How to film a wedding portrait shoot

Another stylistic kind of shot that you can get is when you're if you're inside
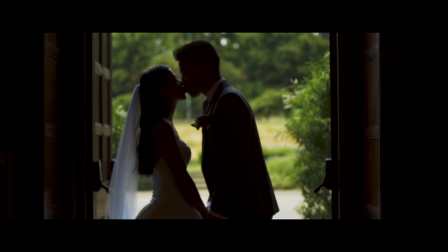408s
looking for doorways because you can always expose for the outside and get some nice silhouettes of them facing
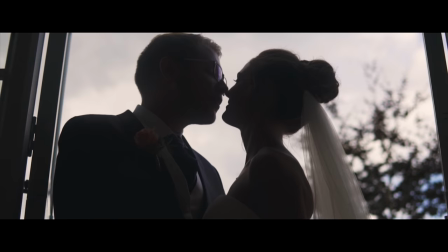414s
each other that always looks quite good and stylistic even if you're not inside and you're outside all you need to
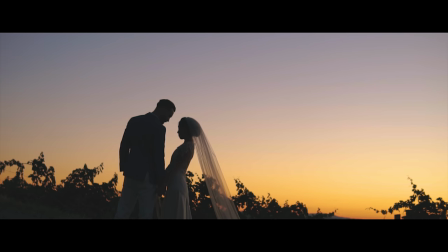419s
really do is be facing a little bit lower facing up to the sky because the sky is always brighter expose again for the sky you'll get them silhouetted out and yeah just while that's happening kiss on the forehead kiss on the lips things like that you just need three to five seconds here and there and it's all about the variety of shots that you can get at this point if you did want to go a little bit further and then you know you sense that the couple are really comfortable and they're happy and you just wanted to suggest a few more things. Quite often I'll just say to them, guys, look, you have a first dance. Okay, why don't you just practice your first dance here right now?
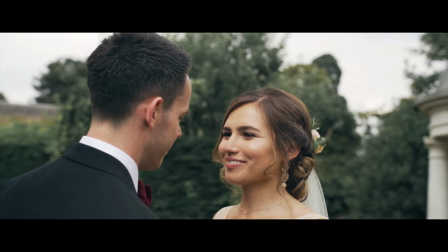455s
Make sure they're obviously away from people because maybe if they've got a choreographed dance that they don't want people to see it.
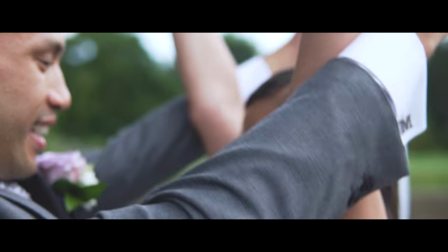460s
So if they're like, I don't know, behind a bush or behind a tree, but just suggest to them, guys, just have a quick practice.
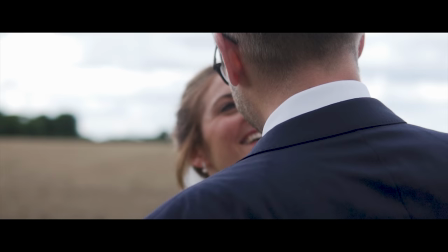466s
It'll look good on camera. Why not? I think nine out of 10 times that I've suggested that they always go yeah yeah why not and often they'll maybe even do it
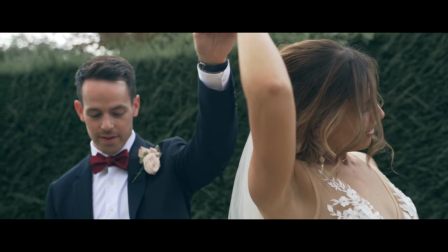474s
more than once they'll say oh no we didn't get that quite right we'll do it a second time especially if they've got a choreographed dance this works well as well because later on when they're actually doing their dance you can you have a nice little transition if you want to do it within the video where you can transition from them
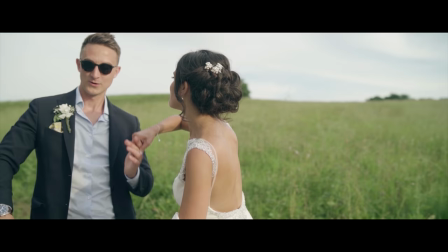488s
being outside say at sunset dancing to be to then being inside and you can find the exact same point of the
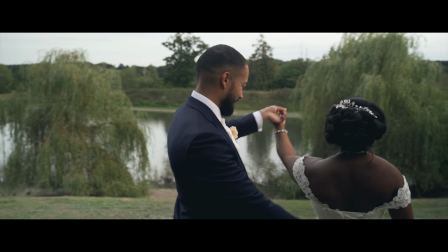496s
dance maybe a twirl or something where you can transition in between and it's a nice little visual if they say oh no we don't really have anything planned we're just going to be slow dancing and the song is very slow even that's cool just say okay we'll just you know just get close
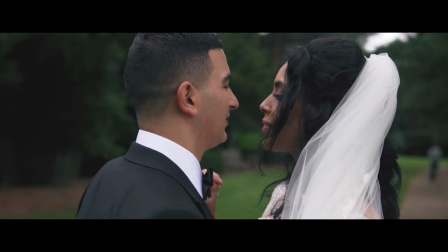511s
to each other just put her into your arms just sway a little bit and then you can get some shots of that it's something a little bit different again either you're going a 360 around them if you've got a gimbal or even handheld or you might just want to be static again and get some close-up medium-wide of them just just swaying a little bit but it's something again that's good for the video there's a little bit of movement there definitely still ask them to do that if you're really feeling confident by then just say okay oh chris just pick her up and swing
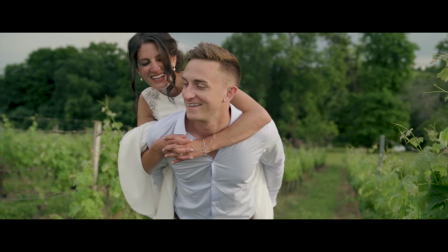539s
around if you say in a in a in a fun happy confident way then um not like i'm saying it now but if you say in a in a fun happy confident way then he probably will just do that and obviously take a look at the scenario make sure that you know he he looks like he would be able to pick her up and don't make things awkward yeah make sure that he's obviously a little like bigger a bit stronger just like and obviously the dress as well is quite heavy so if she's wearing a lighter weight dress yeah just why not pick her up swing around that's cool why not that that will work I've suggested it before and it looks good believe me I'm not the most outspoken, extroverted, confident person in the world but I think once you've started to build up a little bit of a portfolio of shots like this,
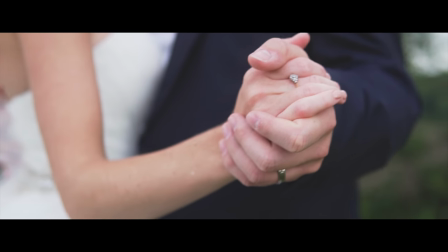588s
people they trust you so you only really need to do it once or twice and it look good and then they might even say to you like oh I'm
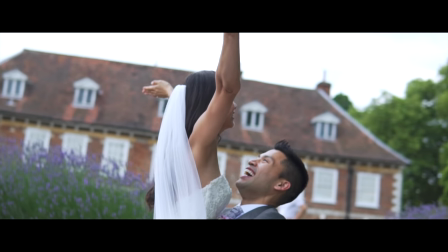594s
gonna throw her up in the air or I'm gonna swing her around and things like that can you catch it on camera I really
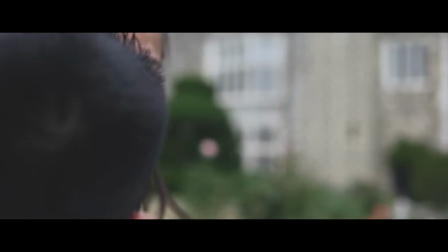600s
like that shot that you did before it just gets easier after that point. So the last shot that I usually get or I try to get is I'll just say to either the groom or the bride, okay, walk up to the other person and you're going to walk slowly.
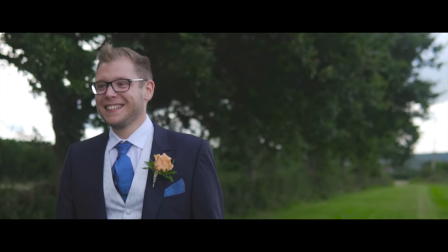614s
I'm going to catch you walking up to them.
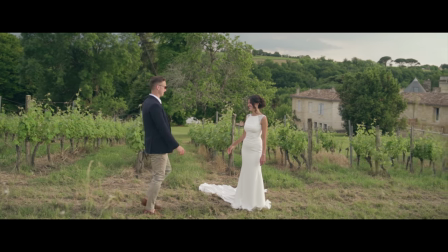616s
And when you get there, you're just going to give bride a little bit of a twirl or you're going to, you know, lean her over and give her a kiss, something like that.
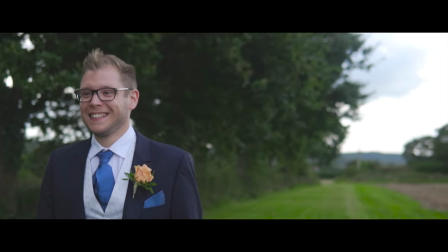625s
And yeah, again, it's just a suggestion. Often they'll just say, yeah, cool. They might want to do it once or twice, whatever.
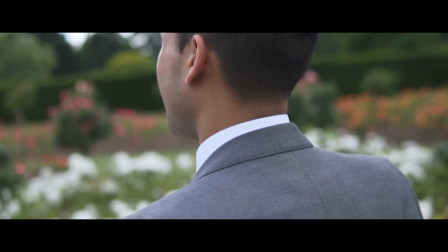632s
Just it's another option.